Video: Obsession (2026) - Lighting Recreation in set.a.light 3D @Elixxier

Welcome back to another video, fellow directors and cinematographers. Today we're recreating scenes from one of my favorite films of this year, Obsession. I pulled a bunch of screenshots from the trailer, publicly available on YouTube. We're gonna do our best trying to recreate lighting as close as possible using set.a.light 3D.
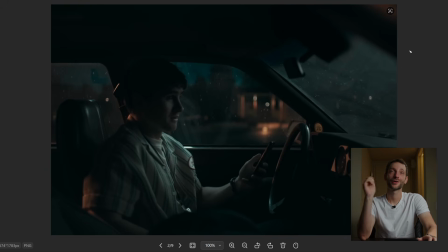0:17 Let's take a look at the screenshot. This is where he calls customer service to cancel his wish. It's a very classic car night scene, done very tastefully, very nicely. It's got healthy contrast. Let's try to reverse engineer it, try to talk about what we're seeing here.
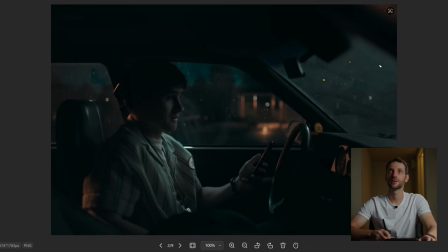0:32 The first thing that I noticed is the dirt in the glass. What that's telling me is that everything is being backlit to a certain extent. Let's start with the brightest light that I can see. The brightest light is this tube. I think that's what it is. Just outside the window.
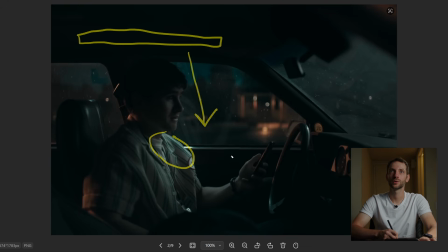0:50 And that's going down here, hitting his shoulder, giving a backlight on his hand on the phone. There's obviously a light source coming from the windshield. Judging by the direction of the shadow on his nose, it's gotta be somewhere in front of him-ish.
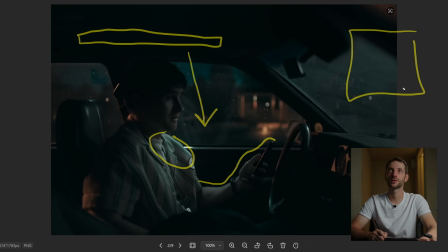1:06 So let's say it's, I don't know, a Nova 300 or a sky panel just outside the frame. That's giving us this very subtle key light on his face. Obviously that's doing the windshield, that's doing this, that's doing this.
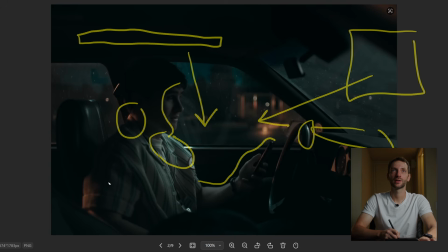1:20 The other thing I see is obviously this tungsten street light on his neck, the elbow and the dashboard. They're trying to emulate a tungsten or sodium vapor street light coming in from the back. We actually kind of see it in this back window here. So that's going in here and hitting his neck.
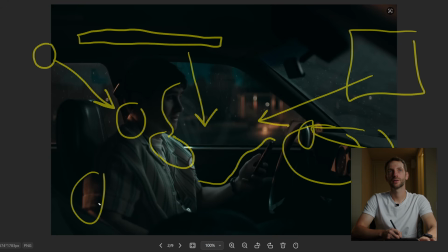1:38 This potentially is another light that might be on our side of the camera. That's about all I see here. So we're gonna jump into set.a.light 3D and try to figure it out.
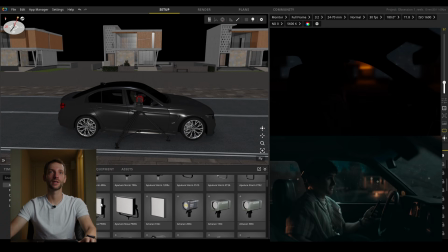1:47 So knowing what we know, we're gonna start with the main key light. So let's drop a Nova 300.
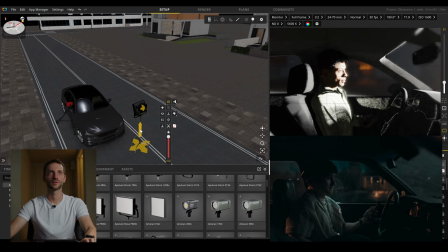1:53 And that's obviously too bright, so we're gonna dim it down in just a second. I'm sticking up on it so it kind of cuts off and fades off on his eyes.
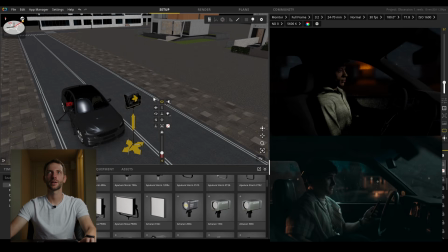2:03 So let's dim it down, something like 19. Yeah, I think that's a good starting point.
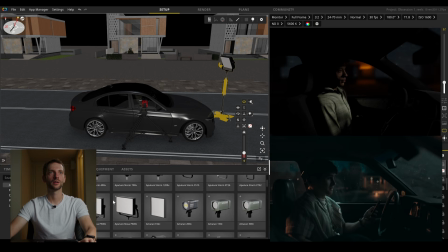2:08 So the next thing we want to do is we want to drop in that tube that goes above here outside of the window.
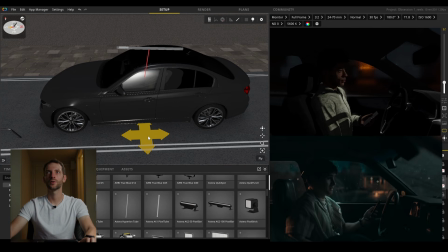2:15 Let's do a stare at Titan tube. We're trying to hit that phone and his shoulder and a bit of the steering wheel. Yeah, something like that.
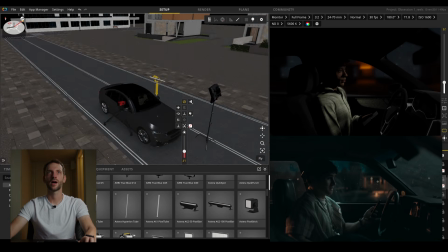2:24 The next thing we're gonna do is add that tungsten light that was hitting him from the distance there.
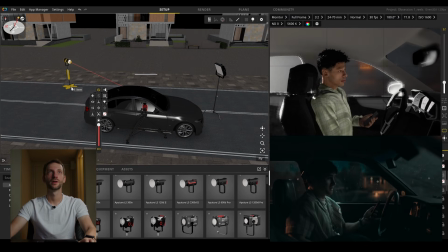2:32 Let's drop in a 600D on the outside there.
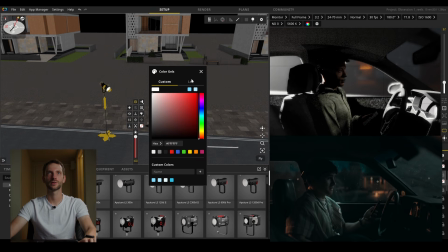2:36 Obviously it's too bright right now. Let's set it to dark amber.
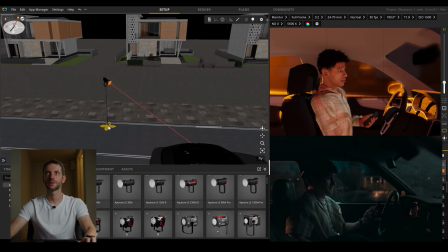2:42 And that's exactly how we wanted it. It's hitting the dashboard and a bit of the steering wheel.
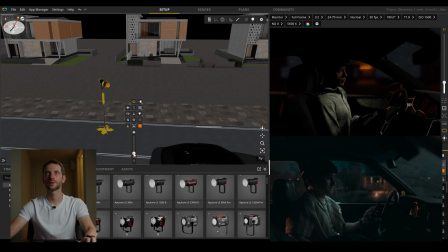2:48 And let's bring it down, like 17%, maybe 20.
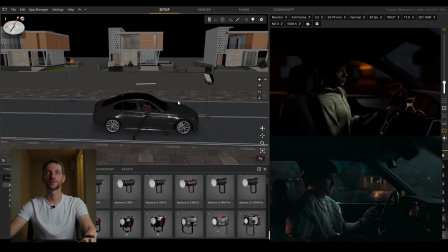2:54 Yeah, something like that. I don't know if they used fill light or that location naturally wasn't completely pitch black,
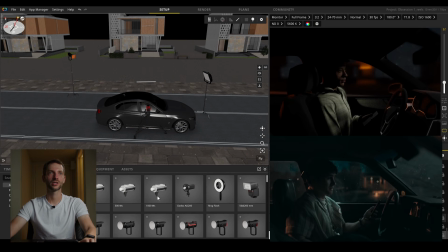3:02 but for the purposes of matching to the reference, we're gonna bring in,
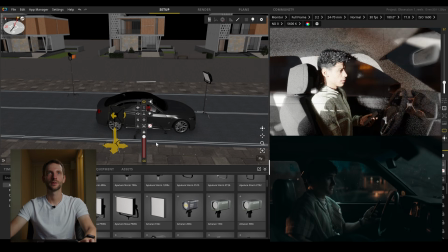3:07 let's do Amaran 22, and it's gotta be super subtle,
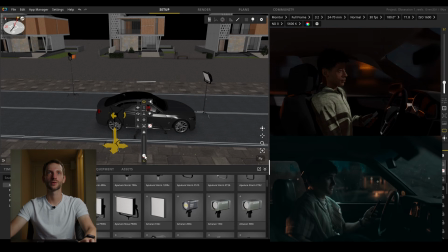3:13 like, I don't know, like 2% or something.
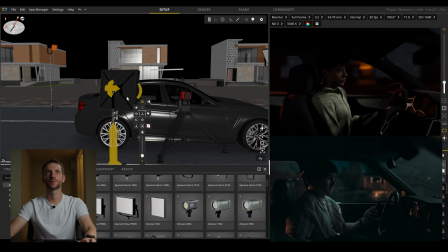3:15 Yeah, see how now with this Amaran, it's not completely pitch black, but if we on and off it, see? It just brings it up a little bit and takes it off the floor. To go even further to add to the niceness,
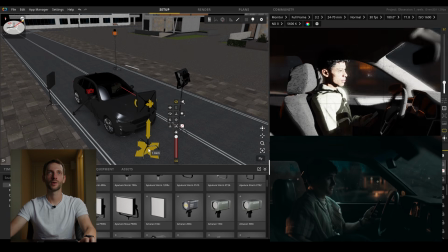3:31 you could maybe bring in another Amaran or some kind of panel or a bigger diffusion.
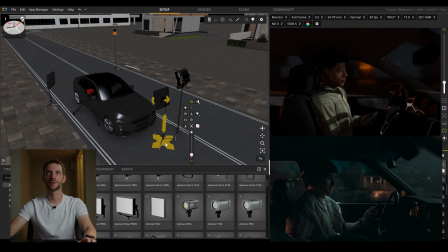3:38 Give him a little bit more fill from the same side as the key light, just so that it wraps around his face a little bit more. Our key light is at 20 and this fill has to be lower than that, so maybe like 8.
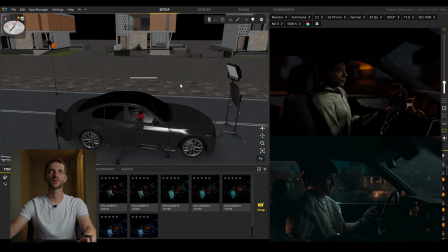3:49 And that's pretty much it. Obviously the movie was color graded. It's got more of a teal and orange look.
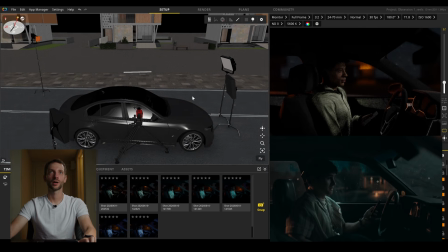3:55 I don't know how to color grade in this app,
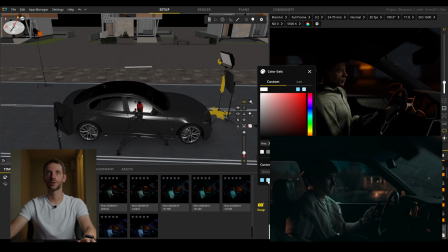3:57 but what I could do to match the look is we could set all of our lights to cyan, and that would bring us really close to the reference here.